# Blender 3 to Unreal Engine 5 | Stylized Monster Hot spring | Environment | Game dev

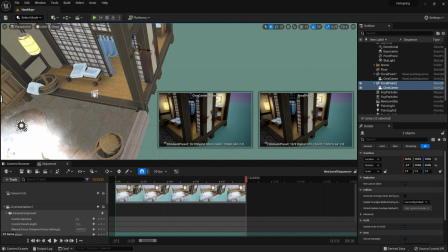We had to consider the way we want to present this work, and basically to start off,
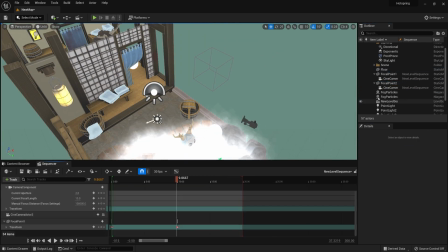I wanted to set up a nice close-up shot for the front section of the environment.
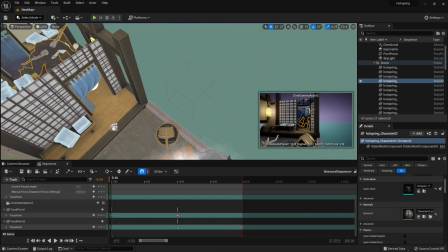I also made a nice quick panning shot that goes in towards the doorstep and just kind of zooms in towards the camera,
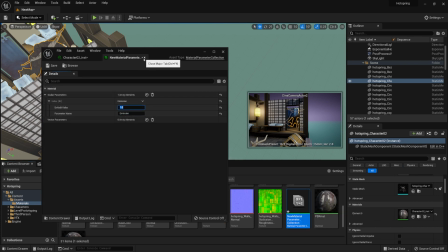towards the monster itself, and that turned out quite alright. I didn't quite like the way the emissiveness of the eyes were set up.
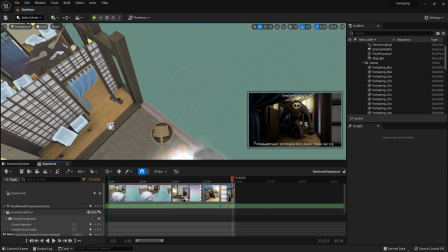I had some extra additional emissiveness of red type of eyeballs glowing from the monster.
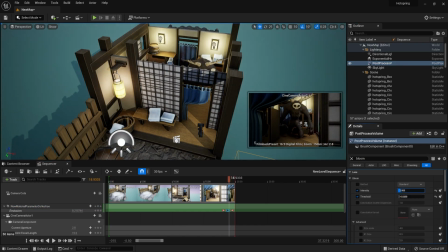So what I ended up doing was actually making a material with some parameters that will allow me to
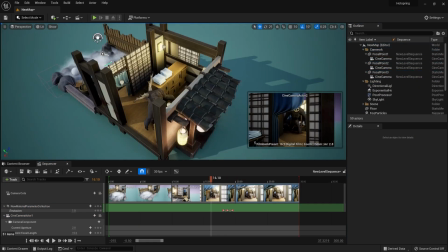animate the intensity of the emissiveness throughout the material itself, throughout the level sequencer.
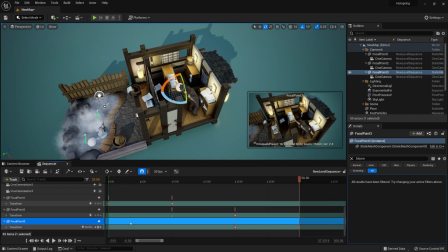So when we get closer, we'd be able to kind of have that kind of a red sparkly effect within the monster, and I think it turned out quite alright in regards to that.
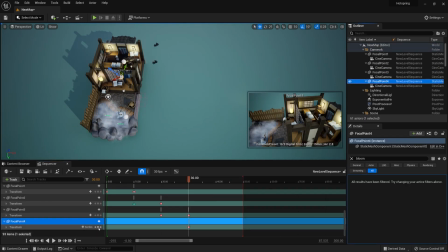So I quite like that shot as well. Then of course, in order to present the overall work, we gotta get ourselves a nice turntable for within the scene,
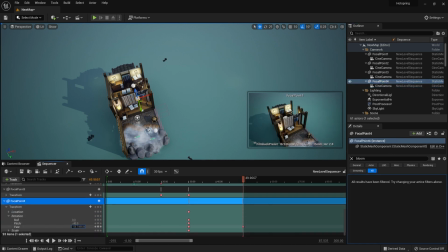just to make sure we're having a nice overall kind of a composition throughout the entire environment.
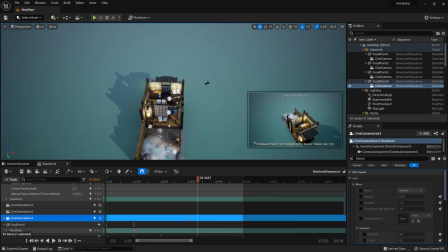We're showcasing our entire work, and that turned out quite alright.
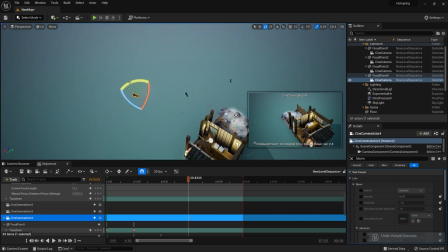Then I want to kind of highlight the overall aerial shot from the inside.
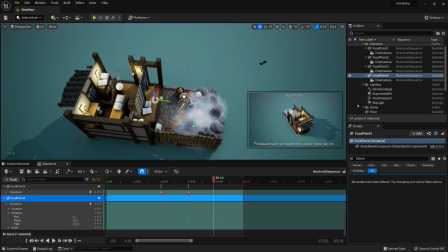Since we don't have a roof, we don't have the side of a wall,
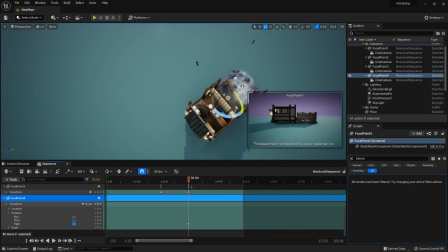we kind of have to make use out of that in order to show our work and what's inside of that section.
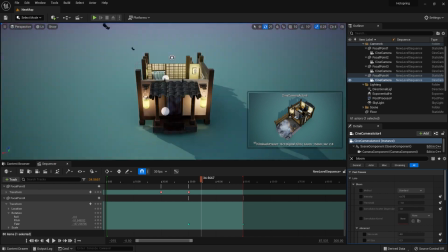And then of course, to finish it off, we also added a quick video, a 5-second video of a transitional shot,
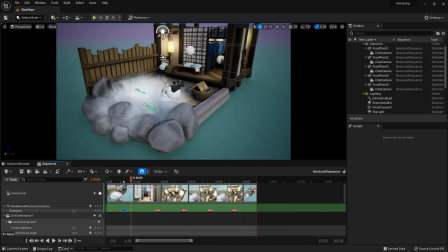so we'd be able to put it within our YouTube to break up the parts in between the video.
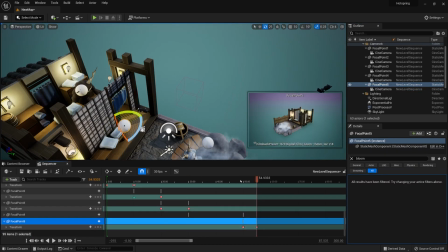So yeah, all in all, we just had to play around with the cameras, with the focal points.
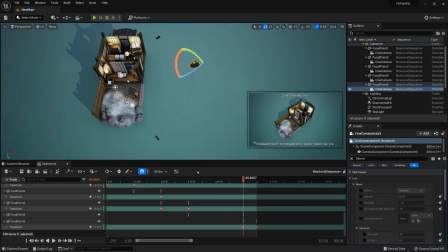And the way I create the focal points, by the way, is just I create certain objects.
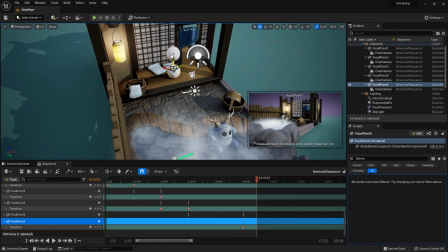I create any shape, basically any primitive shape will work. Then afterwards, I just make sure that the in-game is set to invisible, and I'm attaching a camera directly towards this, so the camera would always be directly positioned towards it, and whenever you move that object,
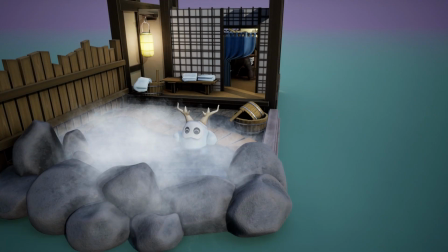it will be following alongside it. Now that we're finished with it all, let's go ahead and review the entire process.
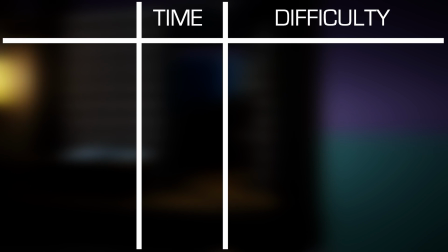The modeling part took a whole 8 hours and 42 minutes to create, an entire day basically.
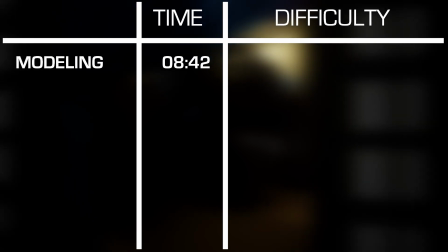When I saw the time, I was quite surprised myself, as usually the time it takes for such a project would take less time.
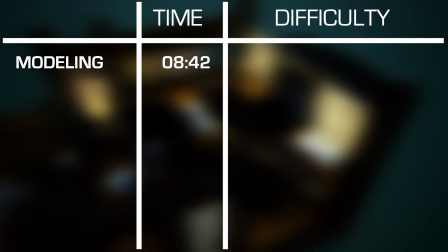The two main factors as to why it took so long to create the project was, firstly,
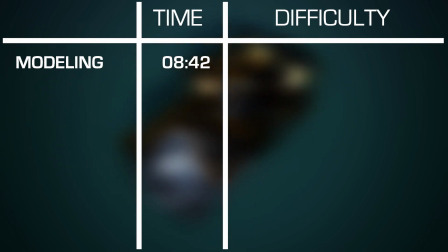because it was the first time creating an environment with characters for the 3D shooter video, so we had to think out their position within the world and their poses.
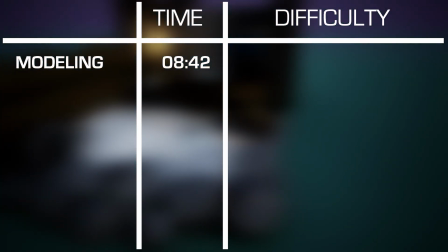The second, which was probably the main reason, was probably me being out of practice.
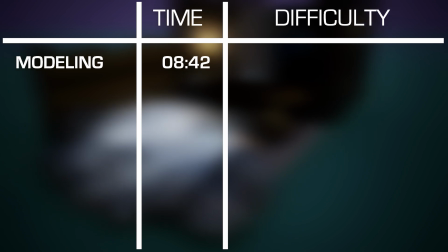As hard as it is to admit,
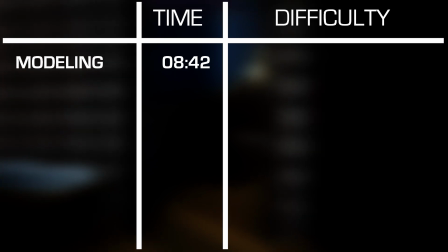since I haven't done a lot of modeling in Blender and I was more focused on setting up the environments and texturing them using the Substance Painter and Unreal Engine,
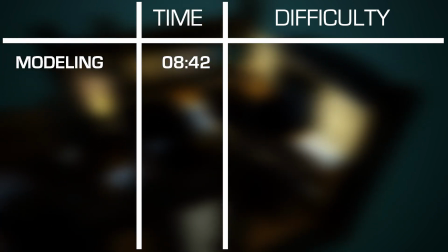I'm nowhere near as fast and efficient as the colleague Neil, who has been constantly doing 3D modeling in Blender for as long as I remember.
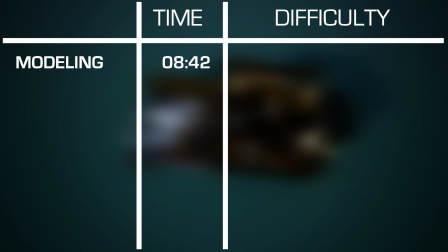So with that in mind, if you're working on improving your 3D modeling skills, just remember to keep consistent with it.
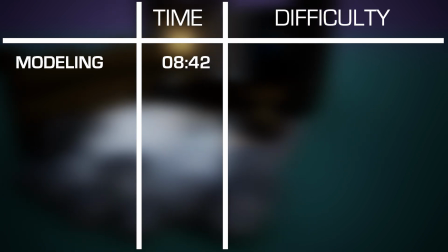Anyways, when modeling this scene, what I found challenging was getting the right layout for the scene,
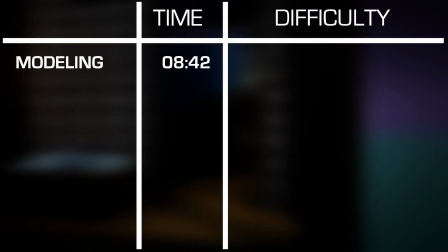since I wanted to make an environment visible from the outdoors and the indoors as well.
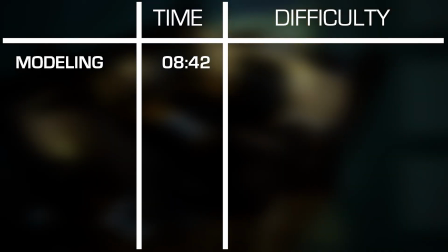And of course the characters. I sculpted them out using ZBrush, made sure to pose them within the software as well,
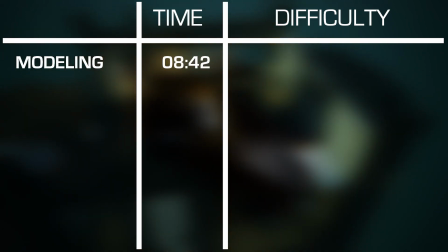which gave me some nice controls over the character, but all in all, keeping good proportions, even for a stylized scene,
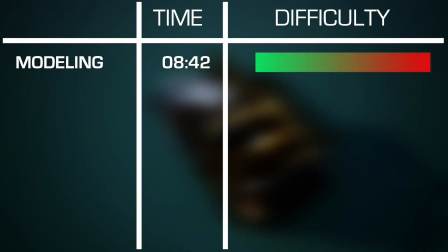was a rather hard thing to do. So overall, I'm giving this one a 6 out of 10 in regards to difficulty for modeling.
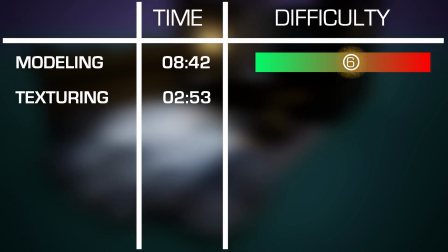The texturing part took 2 hours and 53 minutes total to paint in all the detail within the environment.
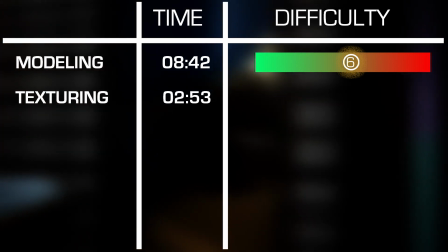It was a rather straightforward process. As usual, I made use out of the smart materials to texture out most of the pieces,
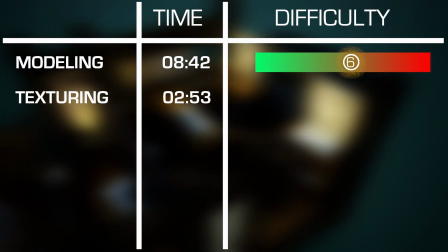which took some time to set it all up, as some of the objects were surrounded by other pieces within the indoor section,
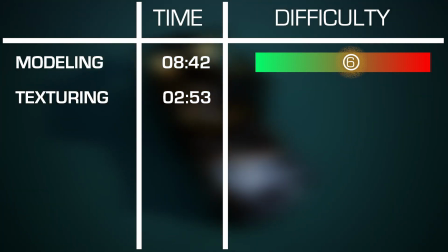whilst other assets were on an open area,
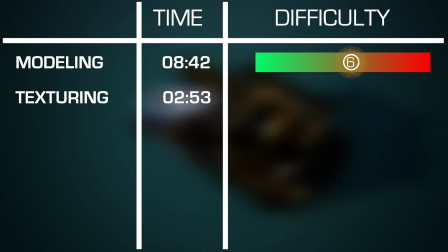meaning that the generated ambient occlusion was all over the place and we had to manually adjust the generated mask coming from them.